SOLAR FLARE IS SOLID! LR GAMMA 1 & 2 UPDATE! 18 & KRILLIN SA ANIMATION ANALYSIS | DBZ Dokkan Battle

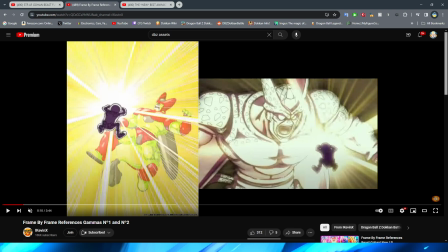So I think that in that way, right, they did a good job, you know, choosing to make the background yellow because then it kind of contextualizes the scene a lot more, you know, and makes it like make more sense in,
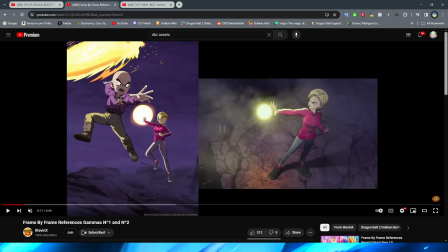you know, what you're looking at. I will say it is kind of funny that they just then cut from Krillin
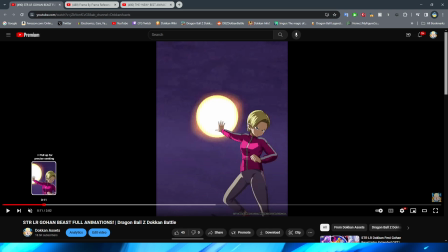doing the solar flare to then 18 holding the ki blast behind her, but I guess the implication, right, is that
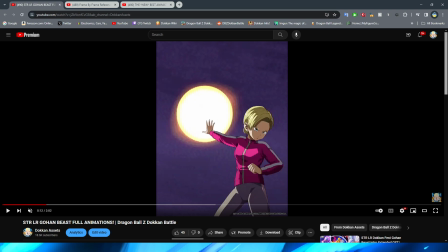Krillin obviously launched it, and then 18 is going to attack with Krillin afterward. It's kind of interesting. This is another sort of case where, I don't know, I don't even know if I would call it what they usually do, but obviously when I talk about this, usually it's almost like an alternate version of events where,
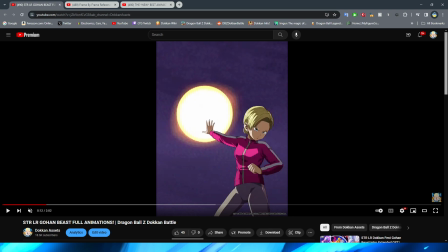you know, an attack that a character does that doesn't actually hurt the enemy or doesn't do anything at the end of the day, you know, ends up like defeating the enemy in Dokkan. And here they kind of do a little bit of a different thing where obviously, you know, after the solar flares launched,
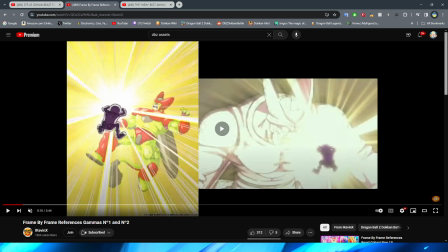of course, you know, what happens next is not 18 looking around where,
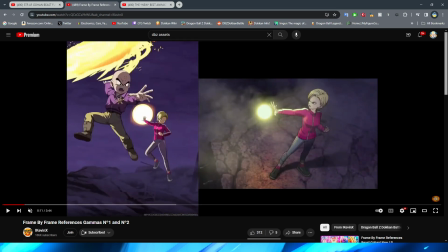you know, she can fire the ki blast, right? Obviously, it goes into a different scene. So it's kind of interesting that they spliced the movie together in that way to then create this different scene of obviously 18 charging it up.
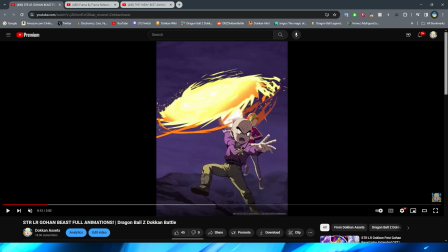And I do like that they do have Krillin come up from this side of the screen because it kind of makes a little bit more sense on your brain, right?
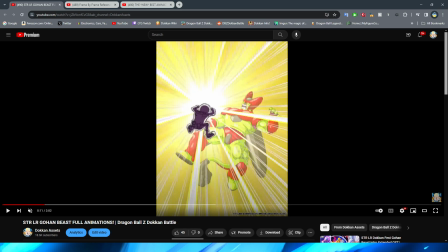Obviously, he's over here and up in the air.
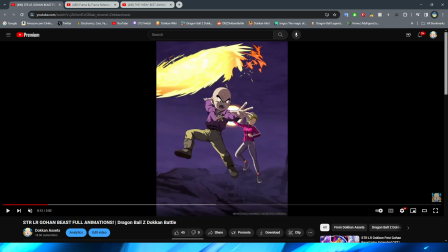So then having him come in like that is definitely a good, like, oh, you know, you can kind of imagine that since they cut to that angle, it makes sense that he's coming up from there.
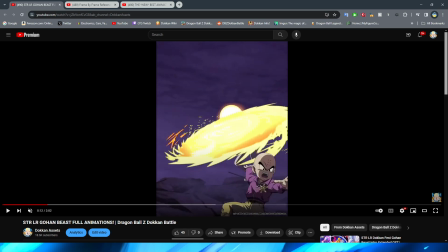It is kind of unfortunate that this is just a PNG. Again, right?
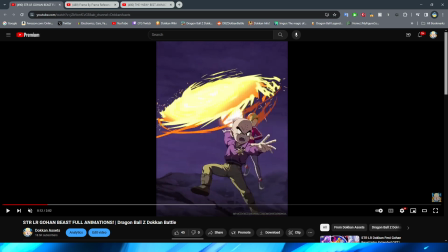I would have loved a little bit of minimal movement on this.
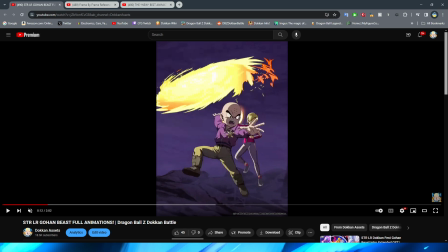I feel like sliding PNGs like this are just kind of unacceptable in Dokkan, no matter if this is a Sideburner unit or not in 2024.
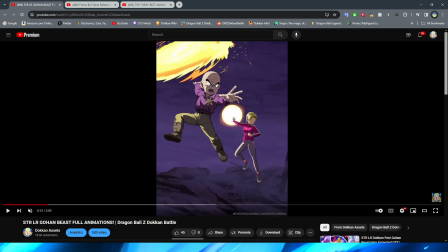But I understand why they did it, right? I suppose in that way it kind of makes sense.
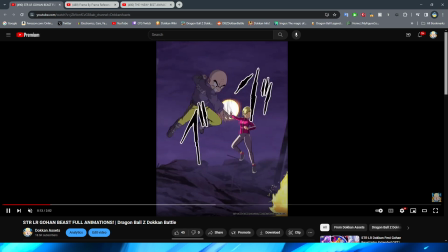The effects, I will say, on the Kienzan are pretty cool looking. And when they do throw their attacks, right,
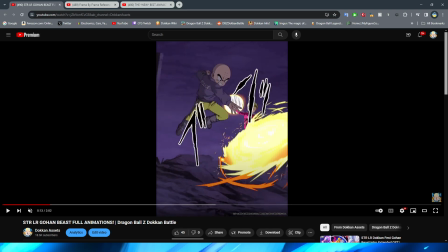they obviously have a pretty big pose change there, but of course, you know, in the context of the moment, it makes a lot more sense because obviously,
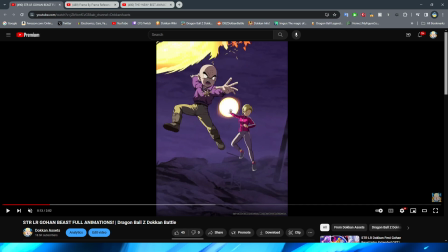you know, they're throwing it forward quickly. By the way, I do like the lighting on Krillin and 18 here too. Obviously, they have the light a lot more showing on the back of them because, of course, you know, that's where the, you know, energy that they're holding is.
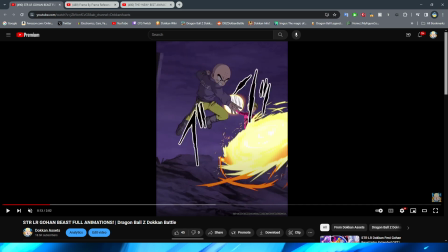And then obviously it's darker in the front before then they do launch it forward. It's a little bit weird that Krillin is then just completely dark. Like, he is a little bit lighter on the front, but he's not as bright as he should be, I feel like, as this kind of flies away.
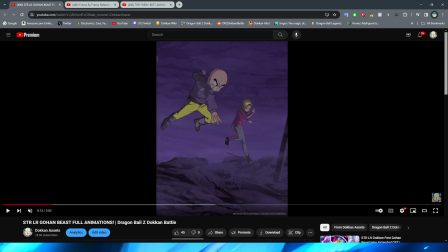They do twist him a little bit, and they do have a little bit of, again, nice minimal movement on him. And in the background, you can see 18, right? fires her blast a little bit later, but the same thing, basically bringing it forward, and then it just kind of moves off.
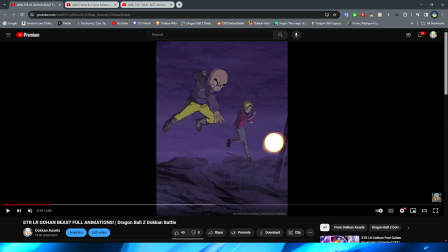Again, though, it's so slow in the way that it moves. Like, it looks very similar to how it moved in the beginning of the animation too.
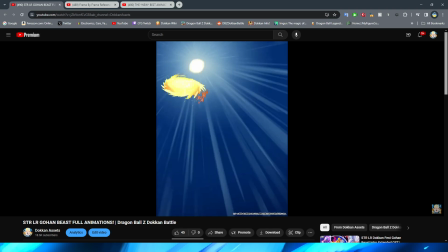This part is pretty cool, obviously, with the Kienzan and 18's attacks combining, right?
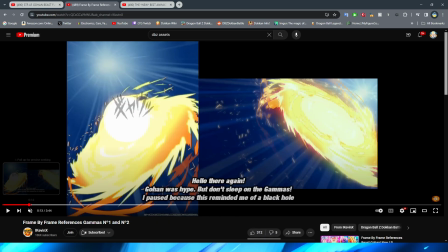I do like that little effect. I do think that in terms of that, right, this looks a lot more like, I don't know, I swear the effect should have been like thinner on the edges of this or something like that, because I feel like the orange almost looks more like fire rather than it does like the key, how it does in the movie.
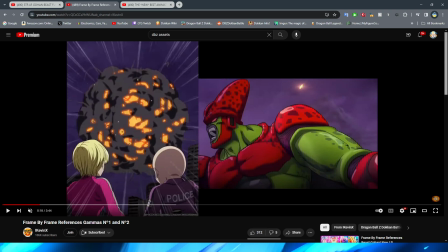Again, that's definitely some minor nitpicks on my part, but overall, I think it looks pretty good.
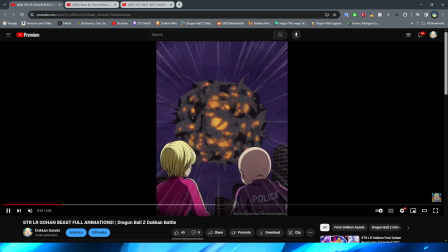And then obviously you have the Kienzan slam into the enemy, which the effects there look amazing. I love the little like sparks that they have going everywhere there.
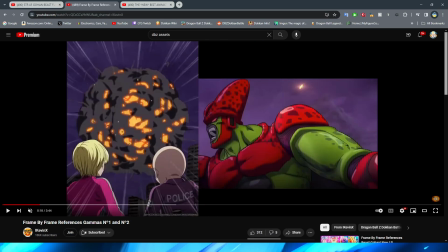That part is definitely awesome, and I love the red effect that they have there. Is the red effect there when it hits Cell Max in the movie? Oh yeah, okay, so that's a really cool way to do it, actually.
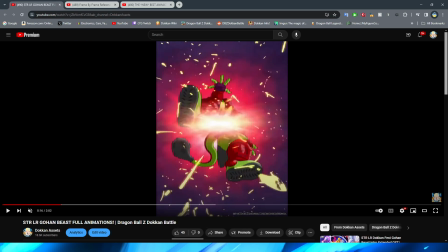As you can see, it's red when it knocks against his head, but they use that in a more meaningful way in Dokkan to kind of drive home the Kienzan hitting them and obviously the explosion.
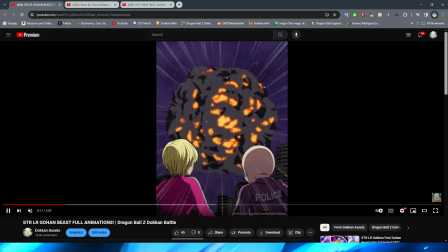That's pretty cool. I definitely like that a lot. Alright, so that's basically it for Krillin and 18.
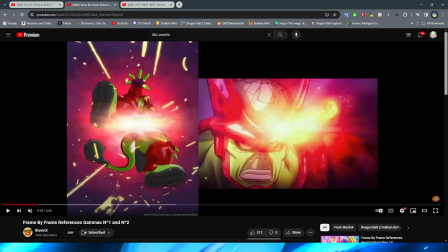Obviously, though, since I didn't get a chance to look at it before,
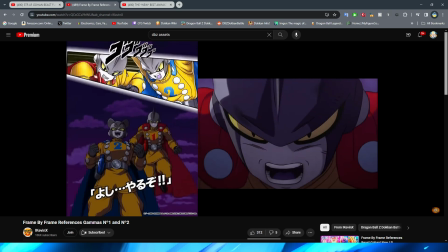I did want to look at the Gamma's animations compared to each other, because obviously, you know,
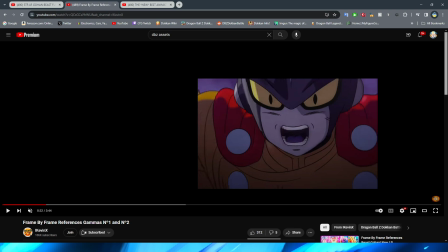this one was definitely my pick for probably out of the 4 big boy anniversary units. These guys probably have the lowest on the totem pole, so I definitely wanted to see what they look like in comparison to the anime.
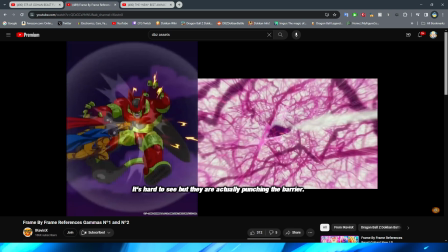It's hard to see, but they're actually punching the barrier. Oh, interesting. Okay.